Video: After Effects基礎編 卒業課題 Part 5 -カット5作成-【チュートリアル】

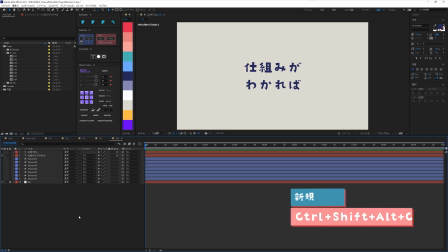4:02 カメラを用意しますCtrl、Shift、Alt、Cで新規カメラを作成します
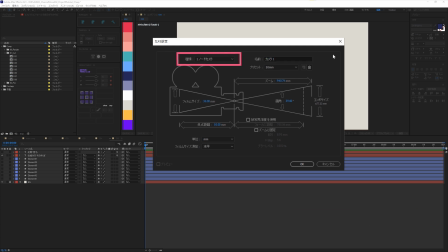4:09 カメラの種類をワンノードカメラにします今回のカメラの動きはテキストを中心に回るアニメーションなので目標点のある2ノードカメラが適しているように思えますがテキストの周りをきれいに円運動させることを考えると2ノードカメラだけでは難易度が高くなります
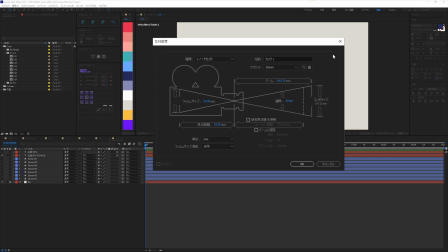4:28 なので今回は1ノードカメラにしてヌル押しをして回転の動きをつけることにしますプリセットを50mmにしますここはお好みで変更してください
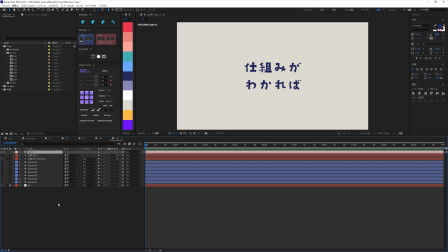4:40 OKを押して、カメラを作成しますカメラの動きをつけるために、Ctrl、Shift、Alt、Yでヌルを作成します作成したヌルを3Dレイヤー化しておきましょう次に、カメラの親ビッグウィッグをドラッグしてヌルに紐付けます
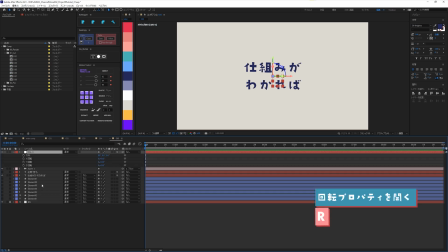4:57 ヌルを選択して、Rを押して、回転プロパティを表示させますカメラに紐付けたヌルを回転させることで、テキストの周りをきれいに回すことができますコマのように回転させたいのでY回転を使いましょうカット4の終わりの動きは右から左の流れでしたので
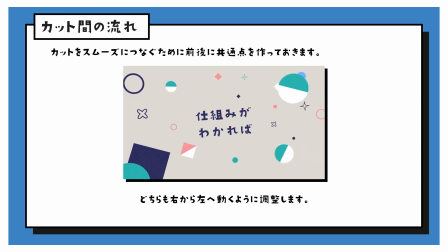5:17 カット5のカメラの動きもその流れに沿ってつけることでカットの切り替えをスムースに見せることができます
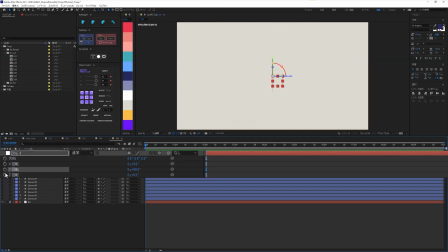5:24 回転を90度にしてキーを落ちます15フレーム進めてから0に変更しますここで1つ目の文字が表示されます文字を読む時間を作るためにしばらくゆっくりと回転させたいと思います
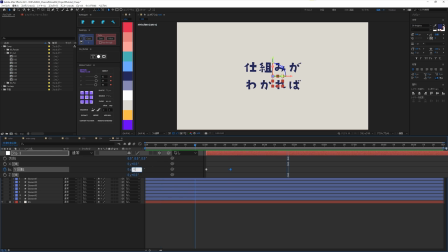5:39 時間を35フレーム進めてから-25度に変更しましょうここから加速して回転させて次の文字を表示させます20フレーム時間を進めて-180度に変更します
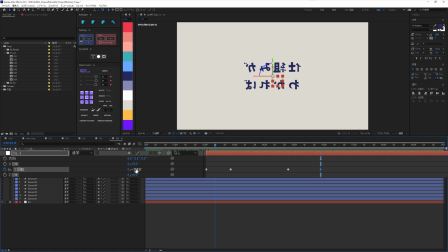5:53 文字が反転して表示されていますが一旦気にせず進めていきます今はあくまでもカメラの動きの確認としましょう同じように文字を読ませるための時間を作ります53フレーム時間を進めてから-200度に変更します
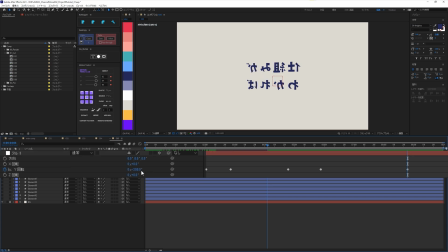6:11 最後に次のカットにつなげるための演出として動きをつけます19フレーム進めてY回転を-1と-118度に設定しましょうカット5はこのフレームが最終フレームとなりますNを押してワークエリアの終点を指定し
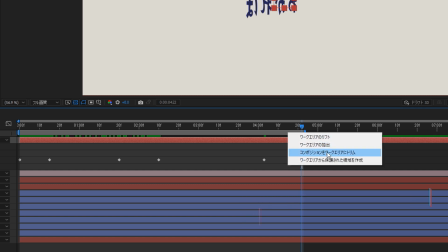6:30 ワークエリア内で右クリックしコンポジションをワークエリアにトリムを選択して
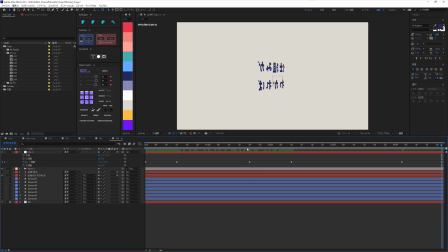6:36 コンポジションのデュレーションを変更しておきますこれで別のカメラの動きが完成しました一度確認してみましょうでは動きに環境をつけていきましょうグラフエディターを開きます
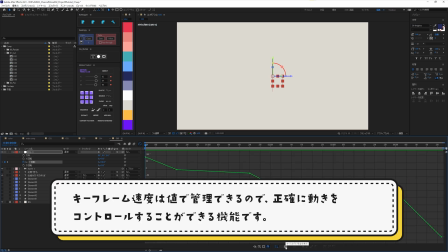6:50 今回は値グラフとキーフレーム速度を活用して動きの環境をつけていきますグラフだけでも動きをつけることができますが
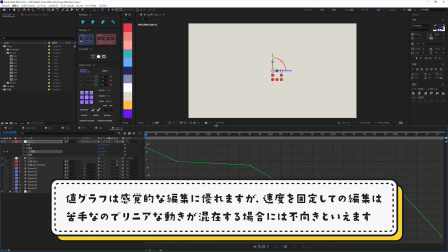6:59 キーフレームの速度を使用することでより簡単かつ正確に値をコントロールすることができます
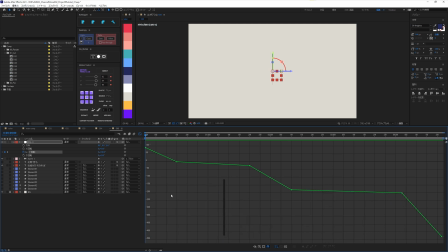7:05 ではまずは最初のキーフレームから見ていきます最初の動きは速度が出ている状態から始めます
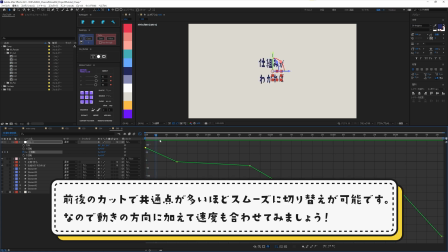7:12 理由はカット4割の動きが速度が出ている状態で終わっているのでカット5の動き出しをその速度に合わせることでカット間のつなぎの違和感を軽減させたいからです
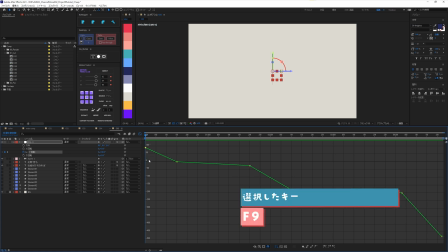7:24 キーを選択してF9を押してハンドルを表示させますハンドルを伸ばしながら角度をつけて、速度が出ている状態で影響が高い状態を作ります次に2つ目のキーフレームでは、速度が出ている状態から減速する動きをつけます
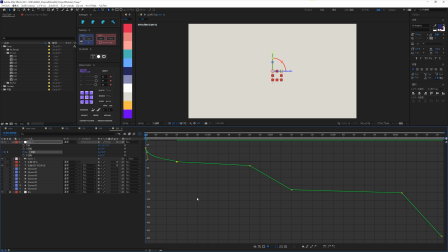7:42 減速して停止するのではなく、次の3つ目のキーフレームまでゆっくりと動き続ける状態にします動き続けるということは、遠足、つまりリニアな動きが好ましいです
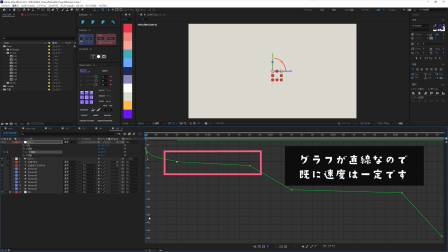7:54 2つ目と3つ目のキーフレームのグラフを確認してみるとすでにグラフが直線になっていて値の変動が等速になっていますつまりすでにゆっくりと動き続けるアニメーションは完成しているので